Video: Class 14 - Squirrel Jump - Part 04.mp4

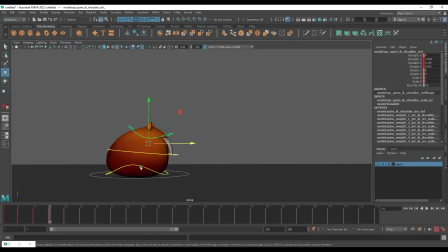[16:31]
I'll suggest you to do it with keys first, and then you recreate what I did.
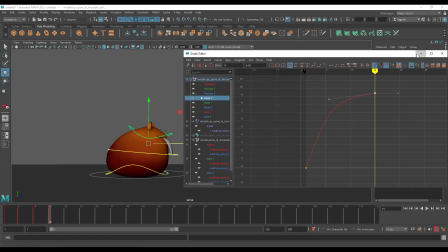[16:37]
Delete the in-between keys and try to make the curve the same way. That way you will become even more familiar with curves.
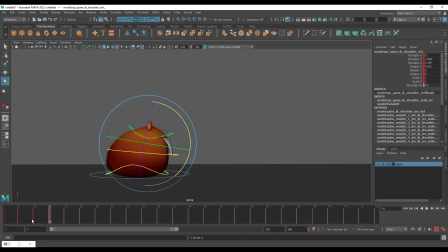[16:46]
Okay. So I'll press S here so you can see how nicely it is going down. Now let's start adding a wiggle in the hip. So when the body presses down, like it starts to press down at fifth,
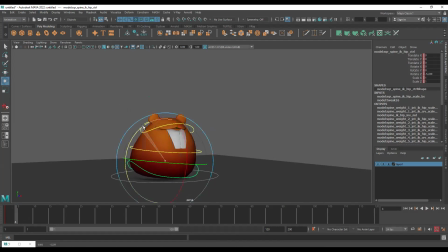[17:02]
I'll go to the fourth frame and I'll rotate it in the y-axis. I'm lifting it up towards this side first, and then I'll lift it towards the other side, and I'll keep doing that.
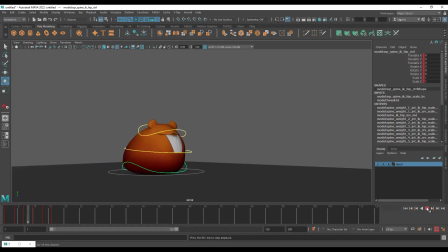[17:20]
So if we see it right now, you can see the wiggle. Now I've only rotated it. While this is happening, the upper body is going forward, right? We can exaggerate this movement, like this
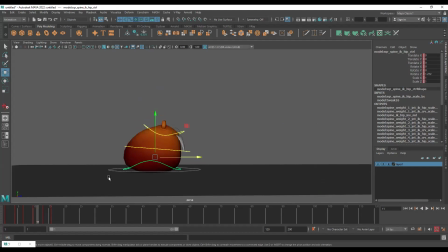[17:37]
difference in the for like the upper body and the lower body by pushing the lower body backwards. The upper body is going forward, right? So we can push the lower body backwards. So I can go to the 16th frame here and push it back.
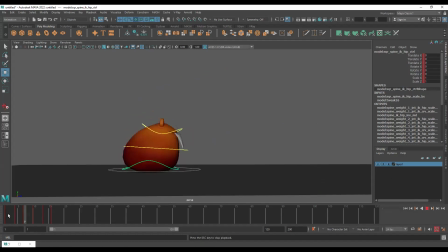[17:52]
So you can see while it wiggles, the body goes backward. Okay. And you can see it more clearly with the wireframe. Okay.
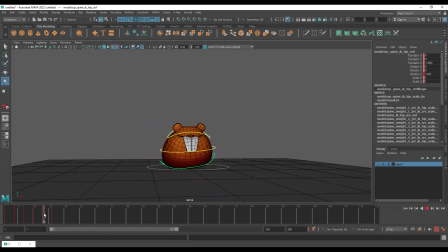[18:14]
So that's just a form of anticipation we've added. So here at 16, I'll just zero it out completely. Okay. And then the character jumps at 20.
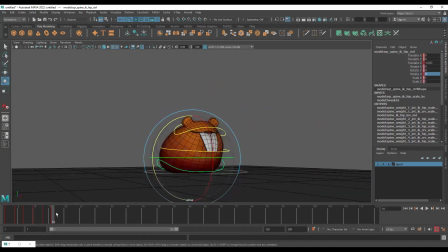[18:30]
So what I'll do here is at 20, like from 16 to 20, there's no movement, right? So what I want to do is I'll select everything at 16th frame right now, and I'll go to 20. I'll go to 19, in fact. I'm not going at 20.
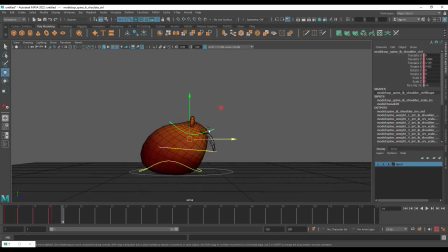[18:48]
I'll go to 19, and I will very slightly move the body down again. Why? Because it looks like no movement is happening, so it looks like a statue. So what I'm trying to do here is I'm creating a moving hold.
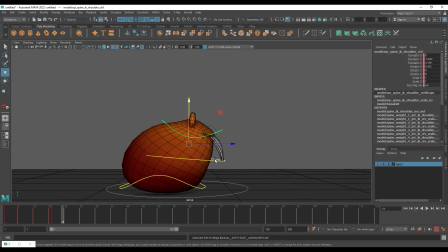[19:05]
In animation, we call it as a moving hold, where you want to add pauses in between, but you don't want the character to look like it's a robot or a statue, right? You want to add natural pauses. So the natural pauses are added by creating moving holds.
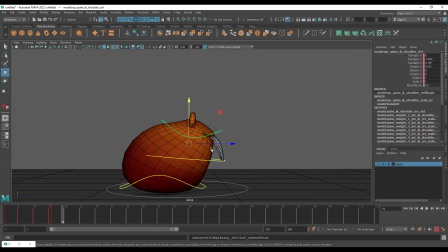[19:22]
So the movement happens, but at a very, very small amount. Okay. So definitely the body was like, coming down throughout. So I'll go at 19. I'll very slightly, very subtly move it downward and move it forward.
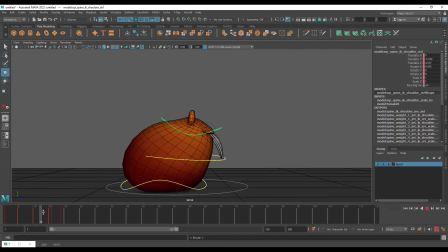[19:39]
So you can see very small amount of movement is happening. So it doesn't look like the body is stopped. Okay. You can increase this amount if you want to feel it a bit more when you're playing it. Okay. So that's up to you if you want to increase it.
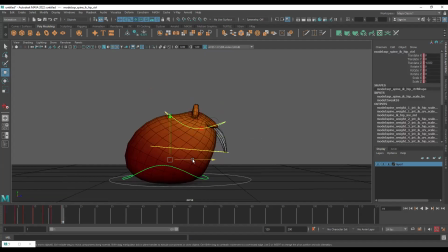[19:54]
Now for the lower body, I will push it slightly back again. So you can see it continues to move before it jumps off. Okay, so now we've created a successful moving hold. And I'll select everything and I'll key it.
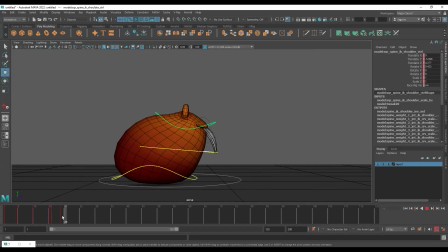[20:16]
Now you can see basically the body jumps after 20th, right? So we want it to stretch. So we can go ahead here at 20th and we can stretch it out.
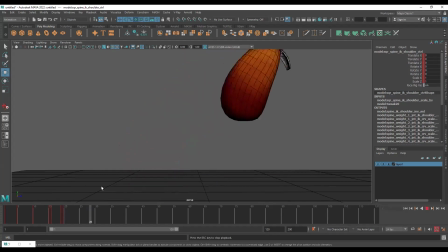[20:34]
So, so you can see it's like this.